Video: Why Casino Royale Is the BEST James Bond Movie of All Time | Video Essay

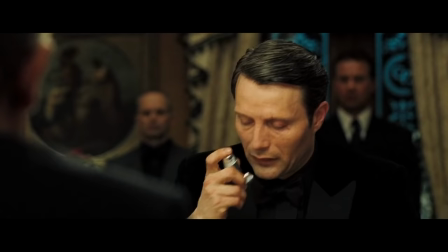We as an audience come to know him, and that reinforces the idea that Bond has him figured out too.
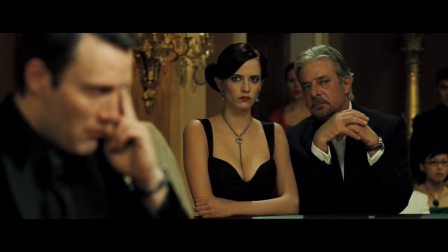And so when Bond falls for Le Chiffre's fake tell, something so obvious as weeping blood.
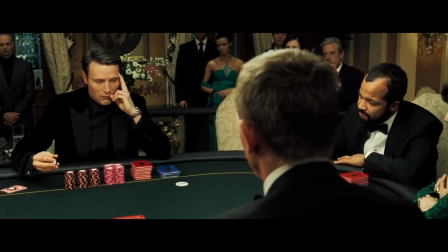We feel like we've fallen for it too.
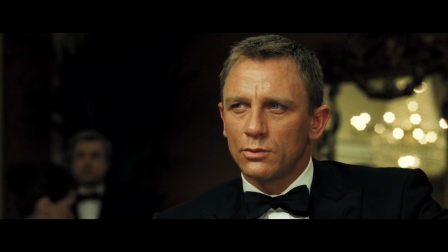Le Chiffre exploits Bond's cockiness in this moment, with Bond not having thought of how Le Chiffre would be monitoring him in return.
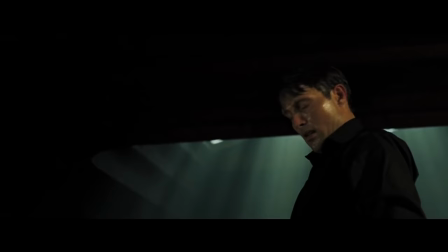But Bond gets back at the villain. By the time Le Chiffre has Bond bound to a chair, torturing him,
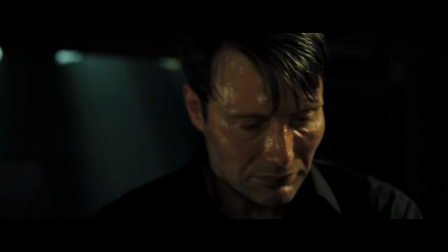desperate to save himself with the money from the poker game, his only opportunity is his mirror.
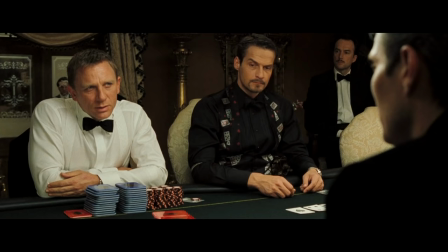And just as Le Chiffre couldn't help himself from gambling with his collaborators' money, couldn't see the path he was headed down,
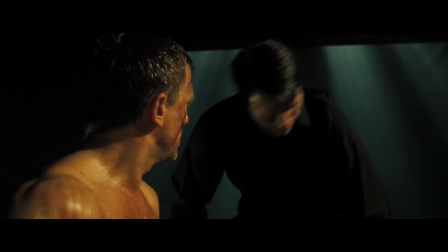he becomes so certain that he can dig himself out of his hole that he doesn't realize Bond will never give up the information he needs until it's too late. There's a moment in the Bond documentary, Everything or Nothing,
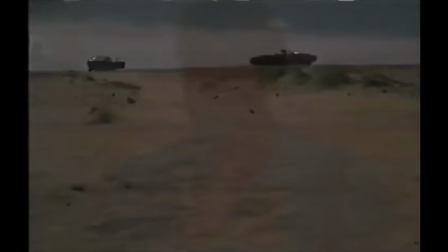a discussion around Ian Fleming's belief that third-party organizations would be the ones behind terrorism and chaos,
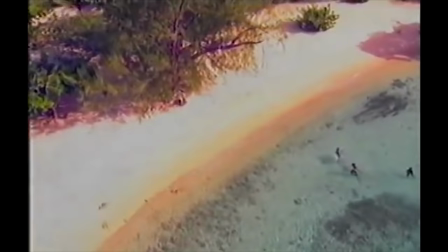scapegoating global powers and ideologies in order to cause the destruction of the latter,
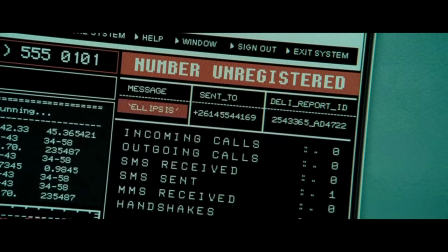all for their own gain. Like I said before, cinema was deeply invested in the aftermath of 9-11,
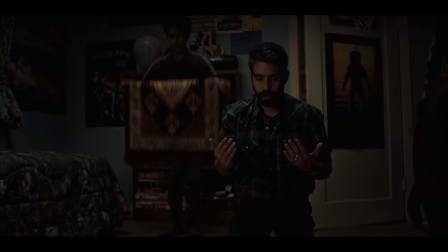in the belief that Islam in general, not just extremists, was the world's greatest evil.
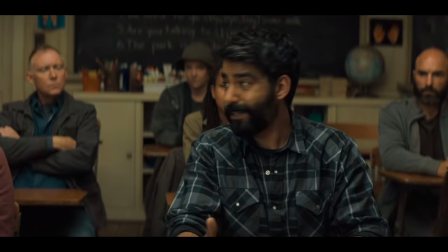They were scapegoated and ostracized for no reason other than their skin color and their faith,
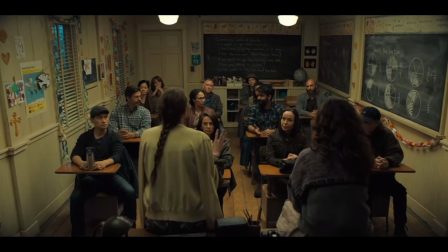and the entertainment industry specifically perpetuated that narrative.
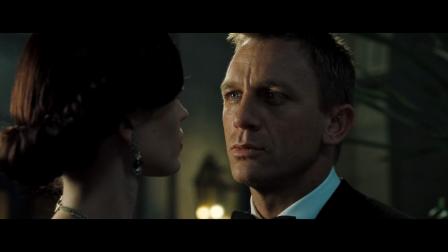It took years for cinema to gain a more measured perspective, but Casino Royale got it right back in 2006.
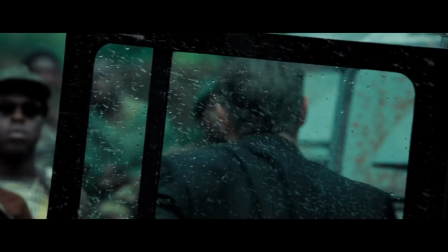Le Chiffre is the unknowable threat, the hidden figure bankrolling terrorist attacks.
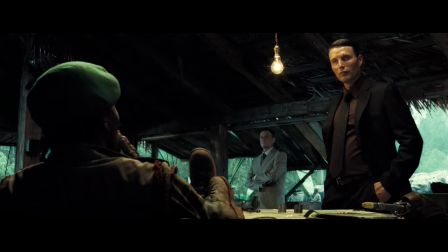He works for a shadow organization with their fingerprints all over evil stuff worldwide, but who have pawns they can manipulate to bear the public brunt of their actions.
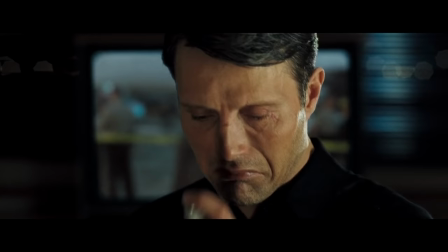After all, who would the news focus on? The suicide bomber who destroyed a newly unveiled airliner or the person who funded the attack but covered up the paper trail.
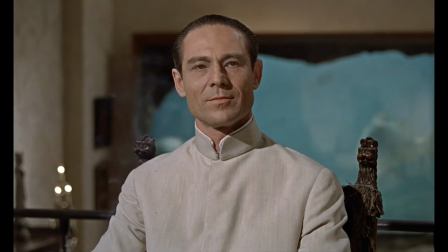In a roundabout way, Casino Royale managed to make the long defunct Spectre relevant again and ultimately planted the seeds for the organization to return in the film of the same name.
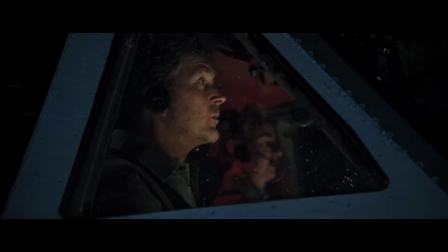It's also crazy to think that this film came out before the financial crisis,
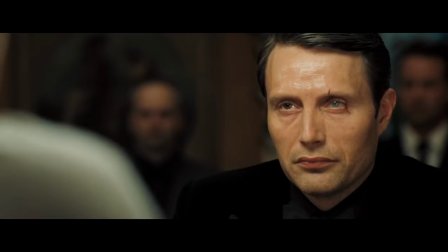with Lechief shorting stocks and attempting to destabilize the market, being cavalier with hundreds of millions of dollars.
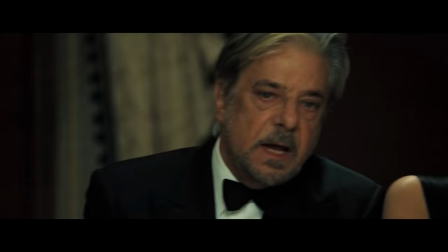It's as if Martin Campbell and Eon knew something three years before disaster struck.
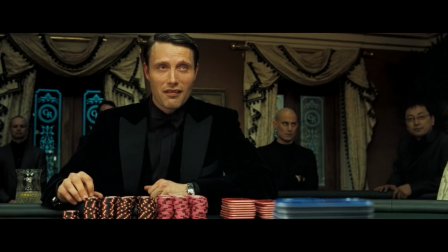But what's even more remarkable is how Le Chiffre's actions here are framed in the context of the film.
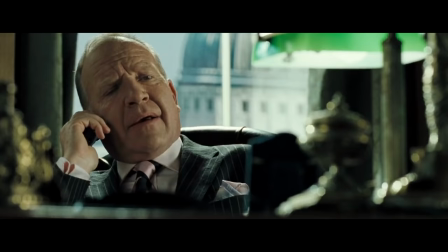The scenes where he places shorts with his broker feel a lot like he's in a casino interacting with a dealer, placing bets.
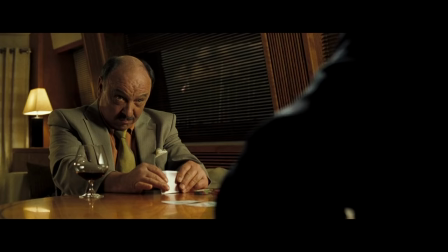Because after all, playing the markets is gambling, arose by any other name only in that it isn't literally regulated by the gambling commission.
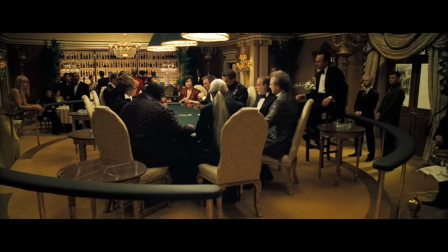It sets up Le Chiffre's behavior as a poker player, it sets up the second act of the film,
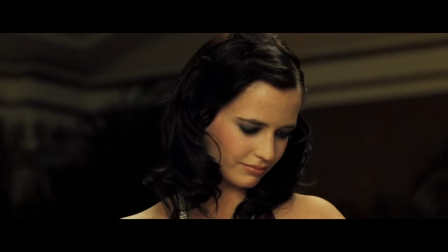and it sets up Le Chiffre's ultimate downfall and demise. As with the rest of Casino Royale, nothing is extraneous.
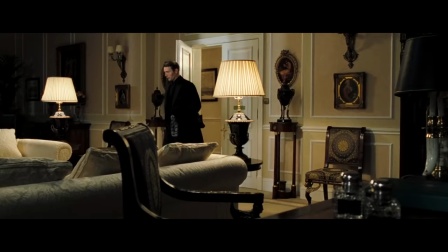Everything is in conversation with everything else in the story, and if you're going to take a shot at creating one of the best Bond villains ever,
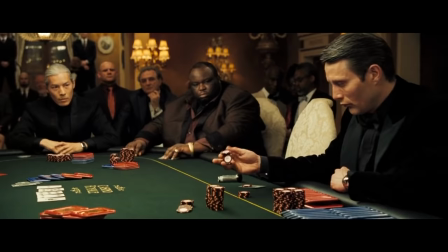that is an essential part of the process. So the filmmakers accomplished rebooting Bond, and the villain is one of the best.
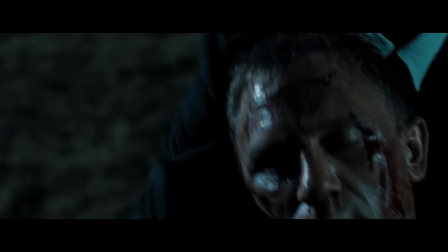All of that is well and good, but I told you earlier that Casino Royale is one of the greatest films ever made.
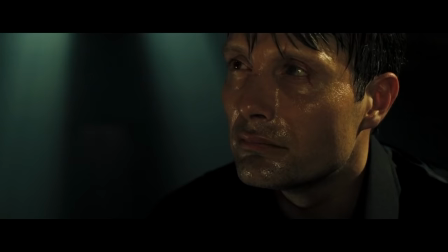I even specified that it is one of the most moving films ever made. I can already hear the protest.
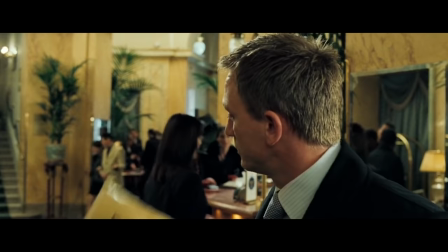It takes more than technical brilliance and successfully adapting a popular book for a film to be moving.
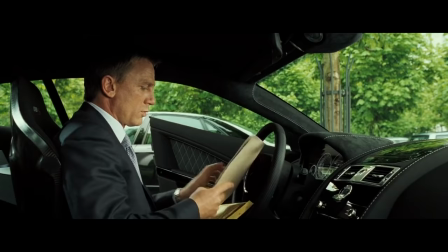I get it. So let's examine what Casino Royale is really about.
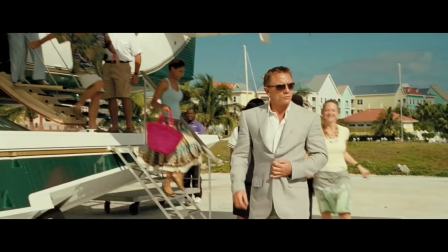Heart. Central to this film is James Bond's relationship with Vesper Lind.
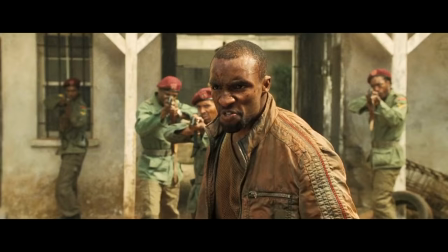For the first act of Casino Royale, we see a raw and unrefined Bond who stops at nothing to accomplish his mission.
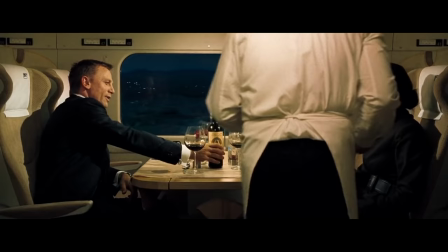Once he's done that, he's off to Montenegro to foil Le Chiffre a second time.